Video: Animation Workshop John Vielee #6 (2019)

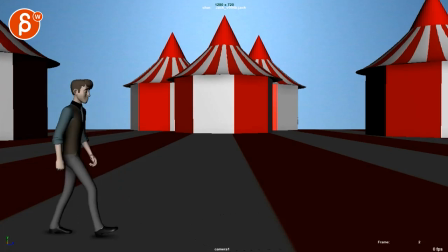[0:03]
all right let's play the whole thing here as always and
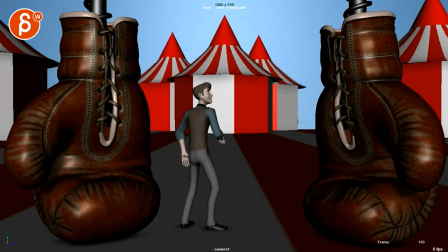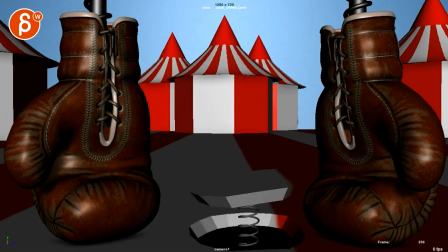[0:17]
boring
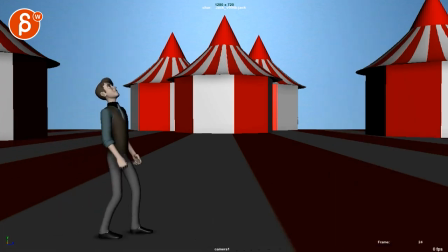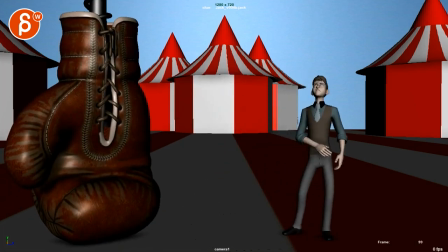[0:28]
my main thing is that um that's looking a lot better and i think there's some spots where
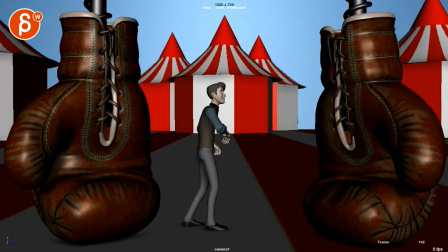[0:33]
it either yeah it pops there's some pops and sudden stops and then some spliny aspects which uh you are mentioning here in the email that you tend to make things soft and spliny
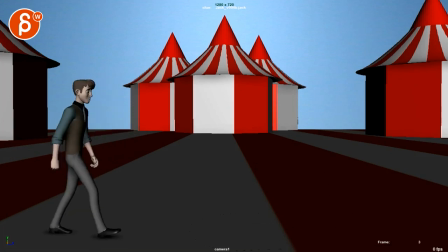[0:49]
now this is something that's massively subjective but i'm not sure that you want to bring out that arm that screen left one here so much at the very beginning i know there's something about this that feels slightly forced but at the same time you could argue it's just kind of like an offset
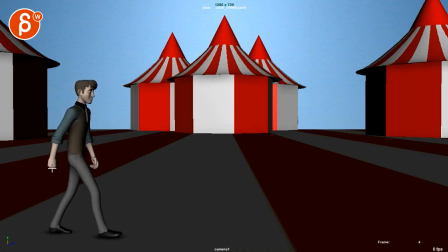[1:08]
as you walks so i mean the only thing that i would probably say is that i would probably there's a moment of almost stickiness here you go back and then it sticks and then it goes forward if you could just ease into that and out of that a bit more maybe that's what
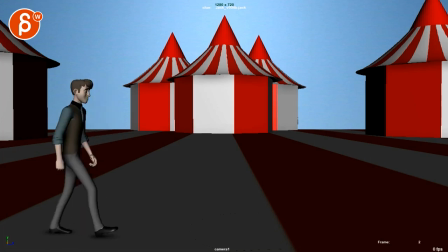[1:26]
i'm reacting to that i see this moving when i see a little bit of a harsh hit it's not super harsh but it's still a bit there and I just kind of catches my eye and
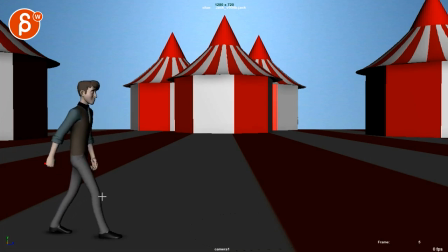[1:43]
you ask to be picky so I'm gonna be picky on things like the knee as it comes forward there are some moments where it travels and then it sticks for a frame you can see that line here how it kind of locks and then locks it out of that see that pop forward
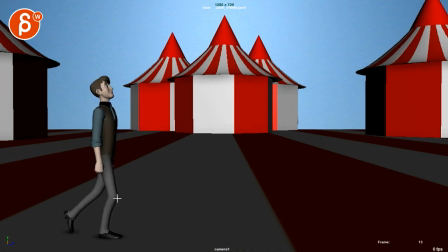[2:01]
and even through here it comes back and then boom suddenly stops that's notoriously difficult to do also what i would do just a little bit is bring that foot out so it's not so straight
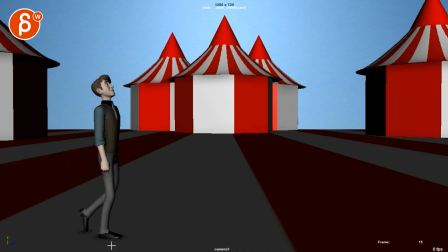[2:16]
but it's a bit lower in frame there the tip mainly because when you get to here it feels weirdly you know walk like an egyptian type of thing i feel like it would just be a bit more relaxed by bringing those the feet out a bit just
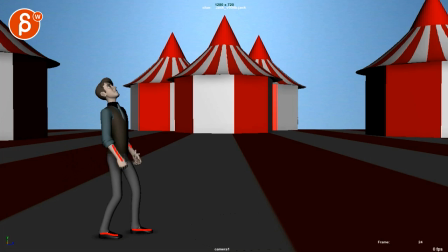[2:32]
because you're doubling down on the twinning when you got when you got this so if at least here it's a bit more offset but i will probably still i see swings forward you know unstarts that little
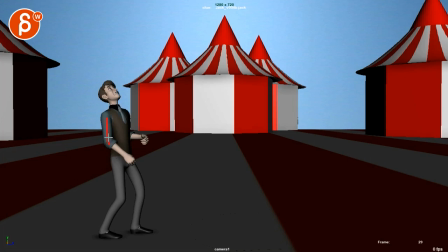[2:49]
stop there you can potentially just bring that arm a bit lower what's the other one doing hold on before i give you stupid notes here i
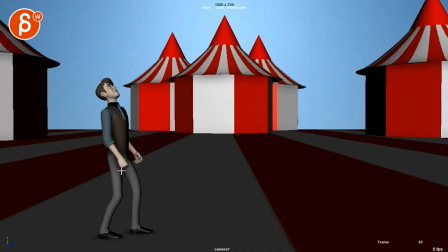[3:01]
mean the screen left one could be swinging more well you haven't come up i don't want to ruin that but i mean what i would do is i would just probably bring this fine i would try to to bring this down a bit lower so that you can have this here so it's
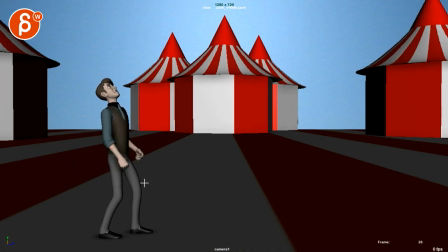[3:19]
just a bigger contrast and not so i'm just a bit worried about that twinning aspect and i would probably delay that move up as well so that when we stop we really want to look at that face and then now i'm i'm tempted to look down here and i miss that moment of and then this
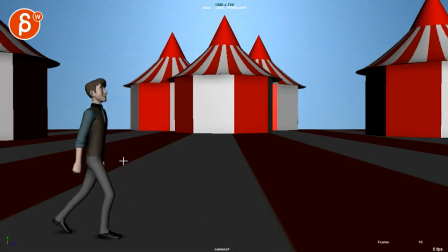[3:36]
so i will keep that really on a more of a subtle moving hold and speaking of um sticky things if you watch any line here on the face he goes forward and then bam just for a moment there right there starts to stick and it's almost like a pivot through
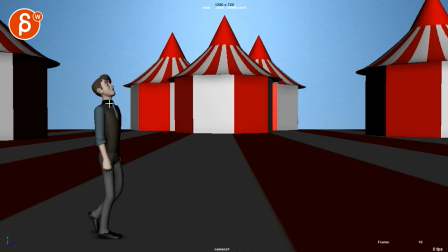[3:53]
the forehead so she through here you can see that you're countering backwards with the chest in the head so that we're really pivoting off the head and then he goes forward a bit and then stops and goes straight down